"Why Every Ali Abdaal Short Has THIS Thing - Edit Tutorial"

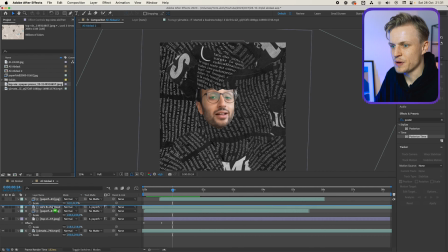[4:09]
And we're gonna add that by adding another newspaper. This time we'll put it under Ali's head.
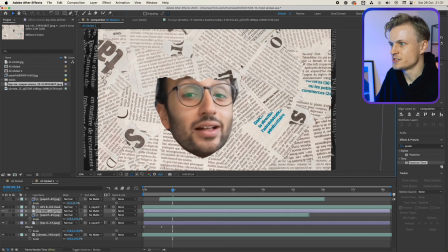[4:14]
I'm gonna move this over. And it doesn't really matter how it's positioned, as long as it's again covering the object that you want to make appear.
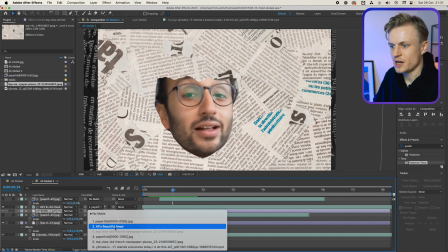[4:22]
And we're gonna change the track mat to Ali's beautiful head. Perfect.
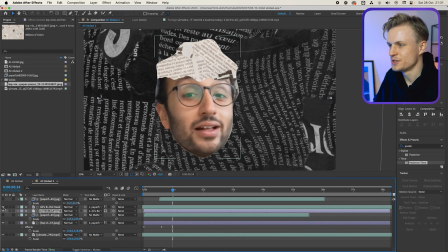[4:27]
Make sure that Ali's beautiful head is still visible. And now we're just gonna move back frame by frame.
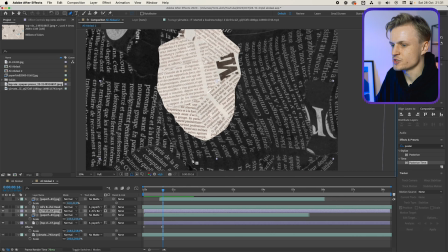[4:33]
And this is a bit cumbersome, but we're gonna animate this in. Now, of course, there's other ways to do this, but I experimented, and this is really the quickest way. So for the first layer, I'm gonna just make sure that we're at the first layer. I'm gonna mask it by selecting the pen tool, and I'm gonna select a specific region, something like this.
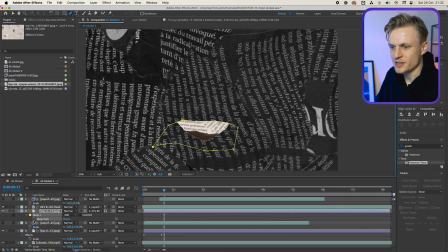[4:52]
And I'm gonna press M for the mask tool, and I'm gonna keyframe the path. I'm gonna go 1 frame back, and I'll make sure that the whole path, go to the select tool, double click on the path, move it away. Then I'm gonna zoom in for you guys. I'm gonna go to the next frame. I'm gonna copy this keyframe over because this will stay a bit like this.
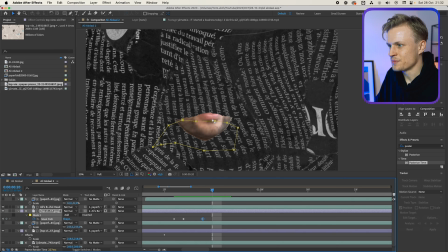[5:11]
So till here. Then I'm gonna go to the next frame and I'm gonna change the keyframes. So what you can do is just select like this, just drag your mouse and you can just move these over and make sure that it's not perfect. It's a bit jaggedy. And that's why, again, this is the quickest way.
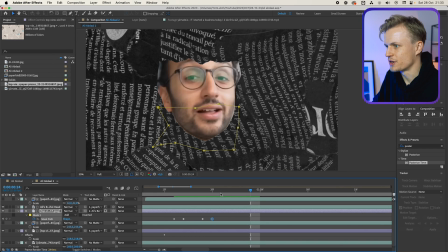[5:26]
You can just copy this keyframe over and go a bit further, like here, paste, next keyframe.
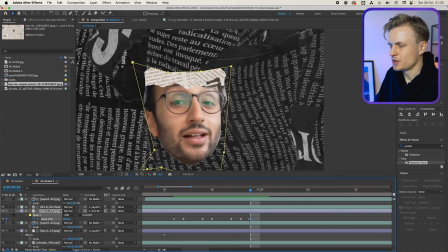[5:33]
There we go. Copy the keyframe over, copy the keyframe over. And there we go.
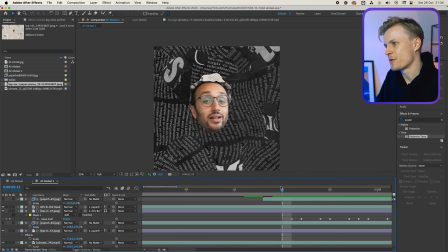[5:38]
We're gonna play this and we'll have a perfect paper unfolding effect. There's two more things I wanna show you.
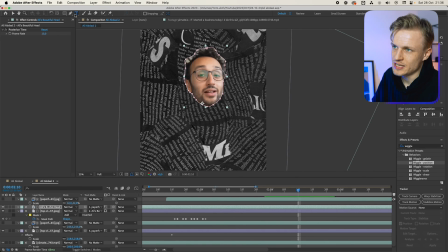[5:44]
First, the text animation. And that's also quite easy. It almost looks written. We do this by adding a text. For example, free score guard or score card.
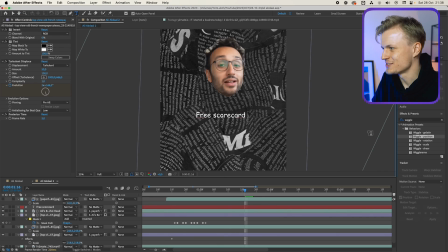[5:55]
I'm gonna use the most beautiful font in history. Of course, Comic Sans. No, but for real, if you just use like a goofy font or a bit like not a perfect font, then this would work perfectly. And the best thing is to use the typewriter effect.
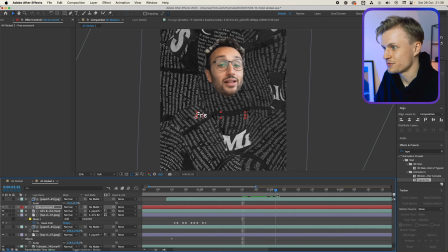[6:12]
It's an animate preset that's just in After Effects, which you can use to type this in.
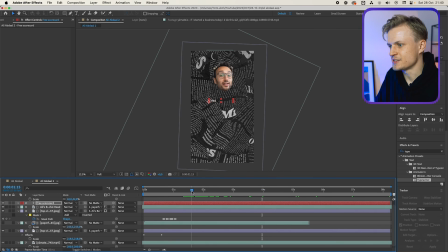[6:17]
And for the last part, the background is really static at this moment, so we need to make sure that this moves.
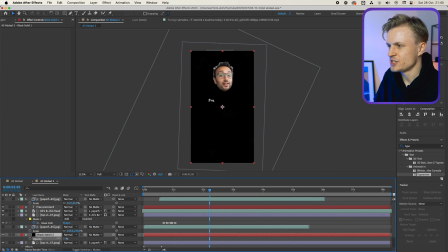[6:23]
I'll add a new layer, solid. I'm gonna make it black. I'm gonna change the transparency, and I'm gonna make sure that this is just a bit more dark. So there's a bit more separation between the background and the foreground. Now we want to move this, and that's also really easy, guys.
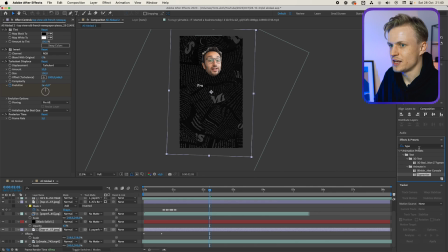[6:39]
You can just select the layer, and that will just add a wiggle position. Wiggle position. You just drop that on, and then you can change the speed, the amount, and the anchor point also, or the scale. That's not really needed. You can just play it back, see what it looks like.
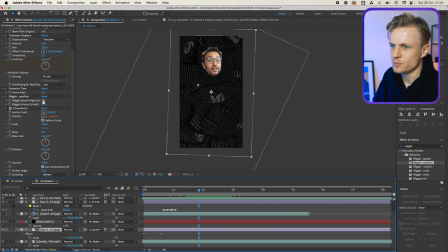[6:57]
I think actually the speed could be a bit higher, not much higher, maybe 2 seconds. And then maybe the amount a bit lower, so that there's just a bit more motion.
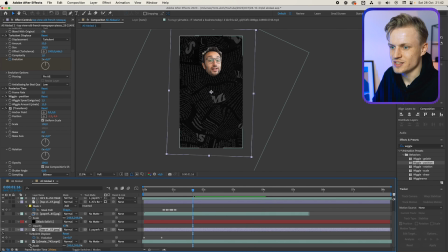[7:08]
You could even, if you want to, but this is a creative choice, change the turbulent displays that we already used before, and you can animate the evolution. Because we have the post time, it will slowly move anyway. And I actually think that's quite a cool effect.
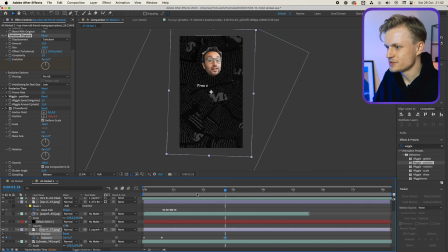[7:24]
So we could put this on maybe 3, see what happens. Then we're gonna play it back. I don't like it per se. I'm just gonna remove it and we're just gonna keep it simple. So it animates in.
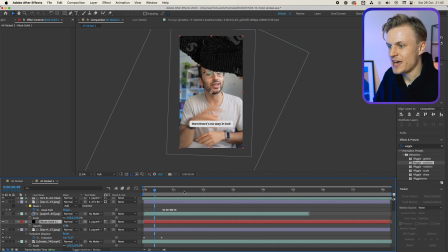[7:34]
Make sure the black solid also has the paper fold as the track mat, because otherwise it's also gonna go over the video.
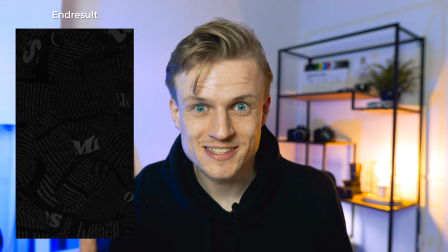[7:40]
And then when you fine tune it a bit, it will look like this. Don't forget to subscribe to see more of these type of videos. And do let me know what you want to see in the comments down below. Thanks for all the positive comments on all my videos lately. And then I'll see you next time. Bye.